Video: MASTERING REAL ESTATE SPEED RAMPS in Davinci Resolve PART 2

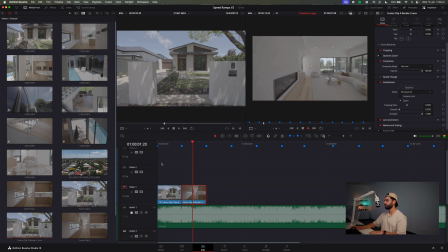So let's watch it through again. Awesome. That is crispy.
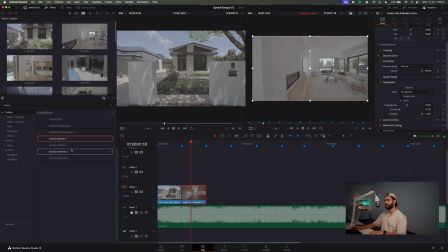Now same thing. If you head to your effects and head to Juco Zoom, get Zoom in 2, you drop it in. And what that's going to do is just smooth it out even further. Cool.
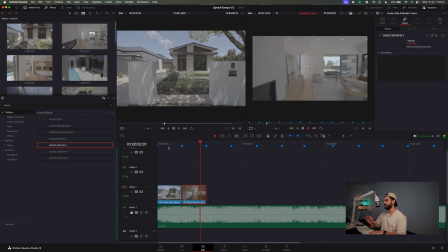On, off. Just adds that little bit of extra sauce. All right, now let's watch it back with some music.
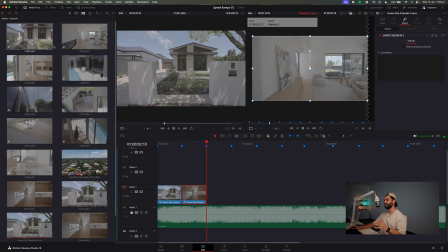All right. Now the next thing I'm going to do, building this sequence, is I want to put in 2 detail shots of the living space.
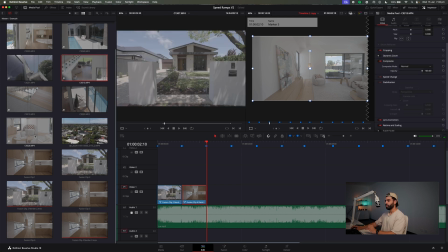So first thing I'm going to do is start with a close shot, which is just here of this seat.
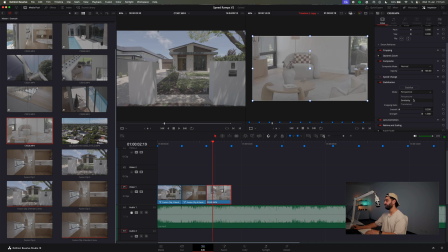Awesome. Now you can either hit stabilization by hitting similarity or perspective and hitting stabilize, and it should stabilize pretty well.
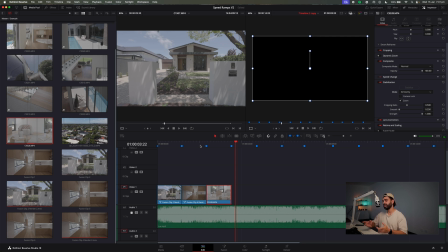You can also go through and use the planar tracker on that clip as well. You can mask out the seat and use the planar tracker to keep it dead center of the frame.
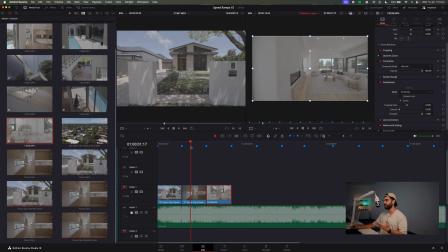That's very popular to do, like when you're doing a hyperlapse or something along those lines. It's a very popular tool for the same outcome. Now the next thing I want to do is drop in another clip of the living space, which you can see here.
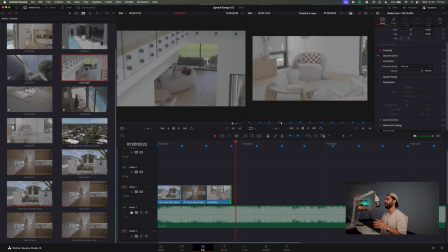Now the reason I'm using this clip is because now it tells the viewer there is a set of stairs. Somewhere here there is a void in the hallway, there's stairs, and you can see the living space from these stairs, which in turn, our next part of the sequence is going to be located within the stairs or around the stairs.
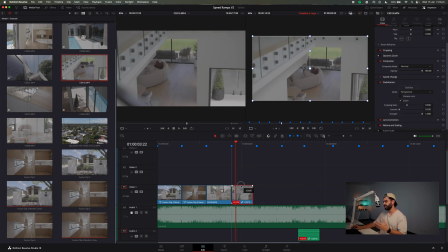So let's drag and drop that in. It's just leading the viewer into the next part of the video.
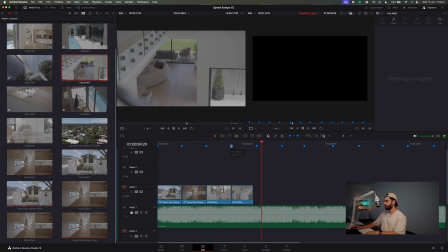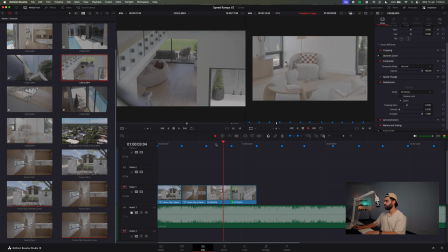Cool. This is what it looks like reversed. Nah, definitely the other way. I'm just going to hit stabilize.
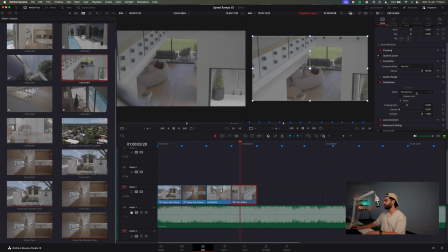Let's try that with similarity.
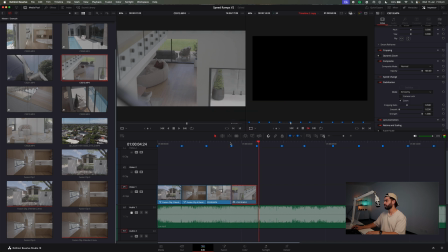Awesome.
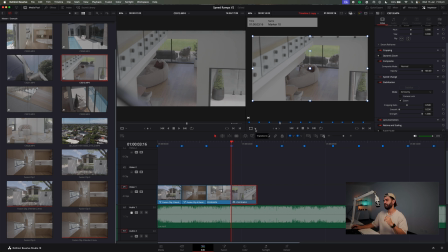All right, now another thing I'm going to do on this clip is just add a little bit of dynamic zoom. So I'm not too aggressive. So if you don't get the green and the red box, what you want to do is just come down here, hit dynamic zoom. I want to drag it out.
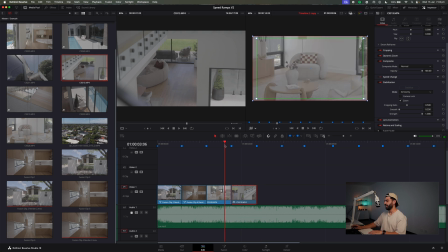Cool, and that really starts to open up the space. You know, adds an extra depth, extra piece, like, you know, extra dimension to your shot.
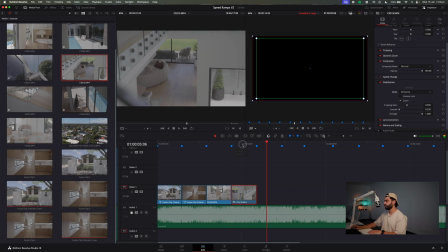Cool. Now that also leads into my next shot, and the dynamic zoom does come in handy because this shot is also going to have dynamic zoom on it. So what that does, it ties the two shots or the two detail shots together. So, you know, they're heading in the same direction, backwards in a sense.
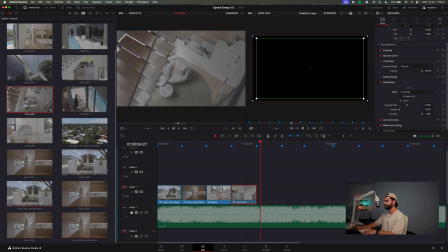So we're going to use this one here. I've already trimmed it up, I've got it ready.
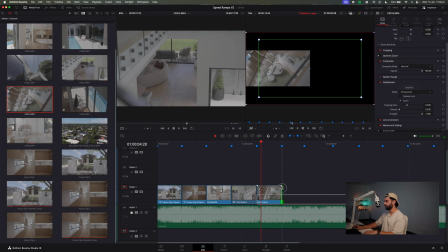And the same thing goes, I'm going to apply some dynamic zoom to it. I'm going to stabilize this.
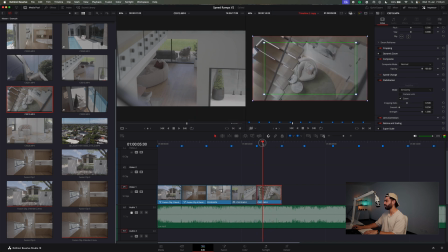Let's see if similarity works. Cool, there's no wobbles in that. Next thing is dynamic zoom, and not too aggressive, just a little bit.
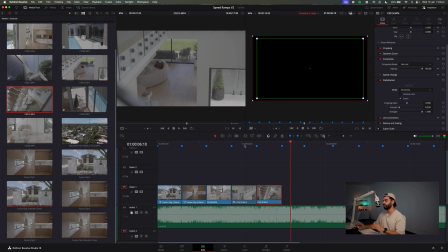Oofed, that looks very nice.
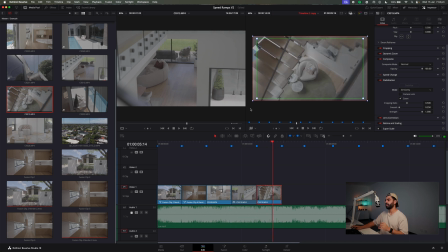All right, the next up is a shot of the pool. Just a quick glimpse, just so the viewer knows, okay, we're currently in the hallway or the void or the stairway, and now we're going to move into the pool. They don't know it's coming, but they do at the same time.